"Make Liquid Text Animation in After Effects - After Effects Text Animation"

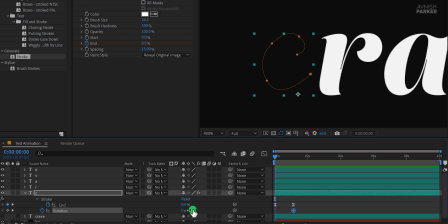[4:05]
Move to the first frame position and change the rotation value to negative 40 degrees.
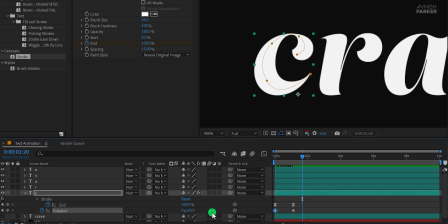[4:10]
This is how it looks now. Next, move the second keyframe to this position, then go back to the previous keyframe position and change the rotation value to 16 degrees. It adds a bit more life to the animation instead of keeping it static.
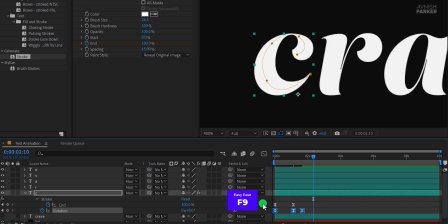[4:27]
Select all keyframes, press F9 to apply Easy Ease, then open the graph editor and adjust the curve to create a smoother motion. This is how it looks now, much better. Now let's take it a step further and add some position animation.
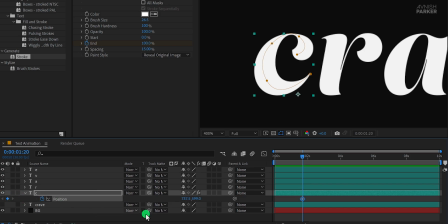[4:45]
Open the position property and add a keyframe. Again, reveal all keyframes and adjust their placement.
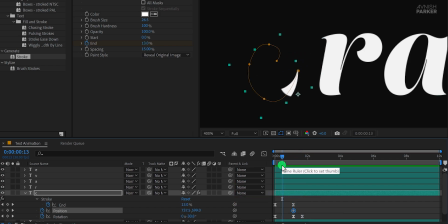[4:51]
At this position, I'm changing the position value to around 580 pixels to create a drop-like effect.
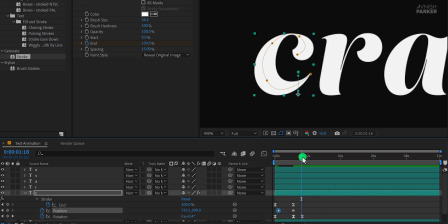[4:59]
Of course, these values are just my preference, so feel free to experiment and find a style that works for you.
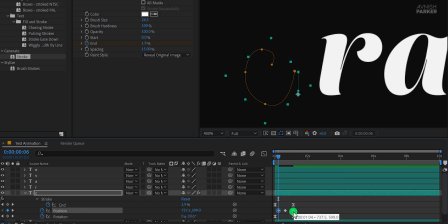[5:09]
Now grab this keyframe, copy it, and paste it right here to create a bounce animation.
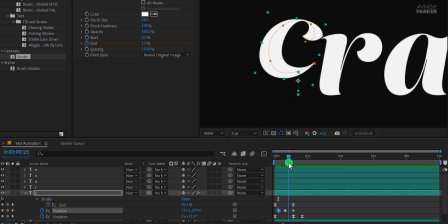[5:15]
Pretty basic, but let's make it more interesting. I'll adjust this last keyframe and position it here, then copy the previous keyframe and paste it right here to create a slight pause before it settles. This small hold makes the movement feel more natural.
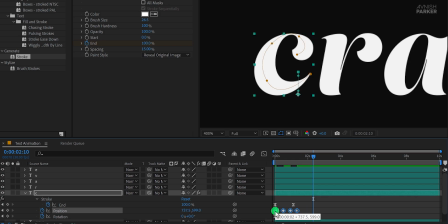[5:34]
Select all keyframes, arrange them properly, apply Easy Ease, and adjust the curves in the graph editor.
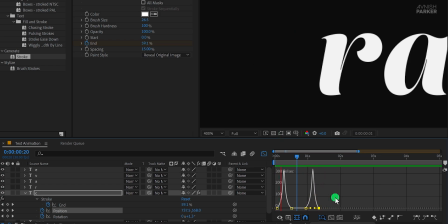[5:45]
I think I need to tweak the timing a bit, which you can do by dragging the curves in the graph editor.
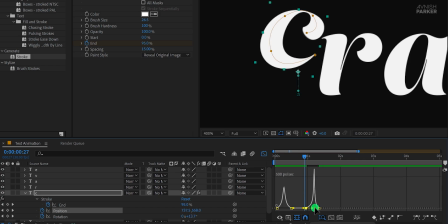[5:51]
This way, you get more control over the speed and easing.
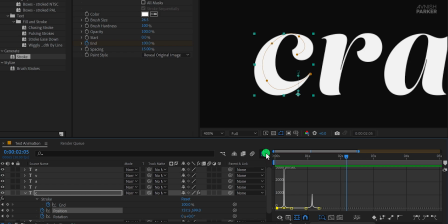[5:58]
Now let's refine it even further. I'll grab the position keyframes and move them slightly forward so they sync better with the rotation keyframes.
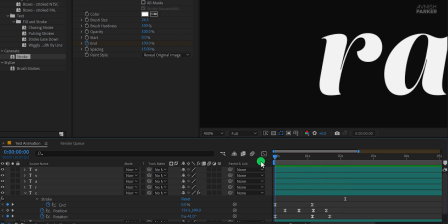[6:07]
This small adjustment makes a big difference in making the movement feel seamless. Now let's add one more element around this letter to enhance the look.
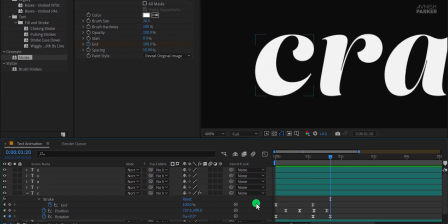[6:16]
Make sure no layers are selected, then go to the tools and select the pen tool.
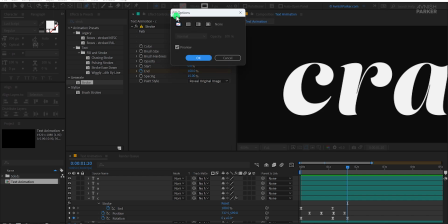[6:21]
Just a quick note, my fill is set to none, and my stroke is set to a solid color. For the stroke, I'm using a width of 3 pixels.
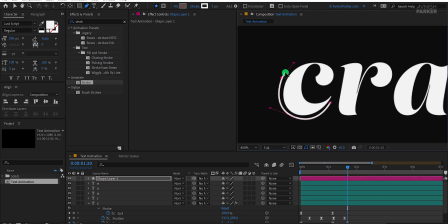[6:32]
Now create a shape around the letter C. I'm giving it this kind of look, but if you're working with a different letter, make sure to adjust the shape accordingly.
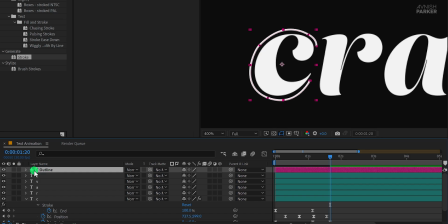[6:43]
Rename this layer as C outline, then open its properties. Click on Add and choose Trim Paths. Next, open Shape 1, then Stroke 1, and change the line cap to round cap.
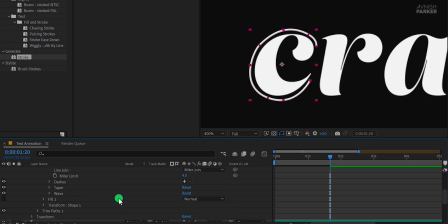[6:58]
This will make the stroke edges smooth and rounded instead of sharp. Now open Trim Path Properties and we'll animate it using the start and end values.
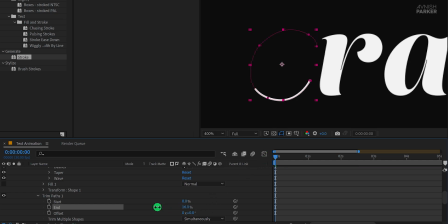[7:08]
Make sure you're at the first frame, set the end value to 0%, and add keyframes to both the start and end properties.
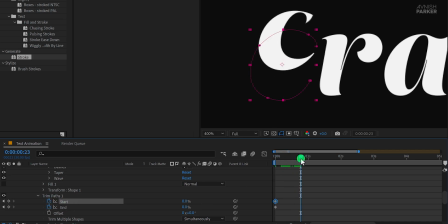[7:17]
Move a few frames forward and change the start and end values to 100%. Now grab the start keyframes and offset them slightly from the end keyframes. This creates a nice stroke animation where the outline gradually appears around the letter. Great, we just need to make sure the stroke moves along with the letter.
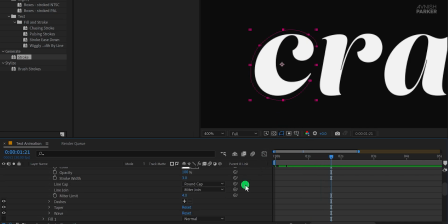[7:36]
The easiest way to do this is by parenting the stroke layer to the letter C. If you don't see the parent and link option,
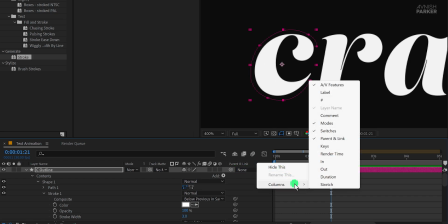[7:44]
just right-click in this area, go to Columns, and enable parent and link.
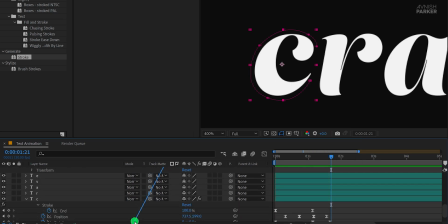[7:48]
Then grab the pick whip tool and drag it onto the letter C. If you prefer,
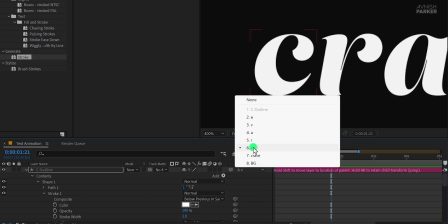[7:54]
you can also manually select the letter C from the drop-down menu. Now the stroke will follow the letter's movement perfectly.
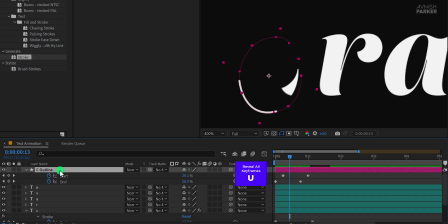[8:02]
Press U to reveal all keyframes. Move the C outline layer right above the letter C so everything stays neat and easy to manage.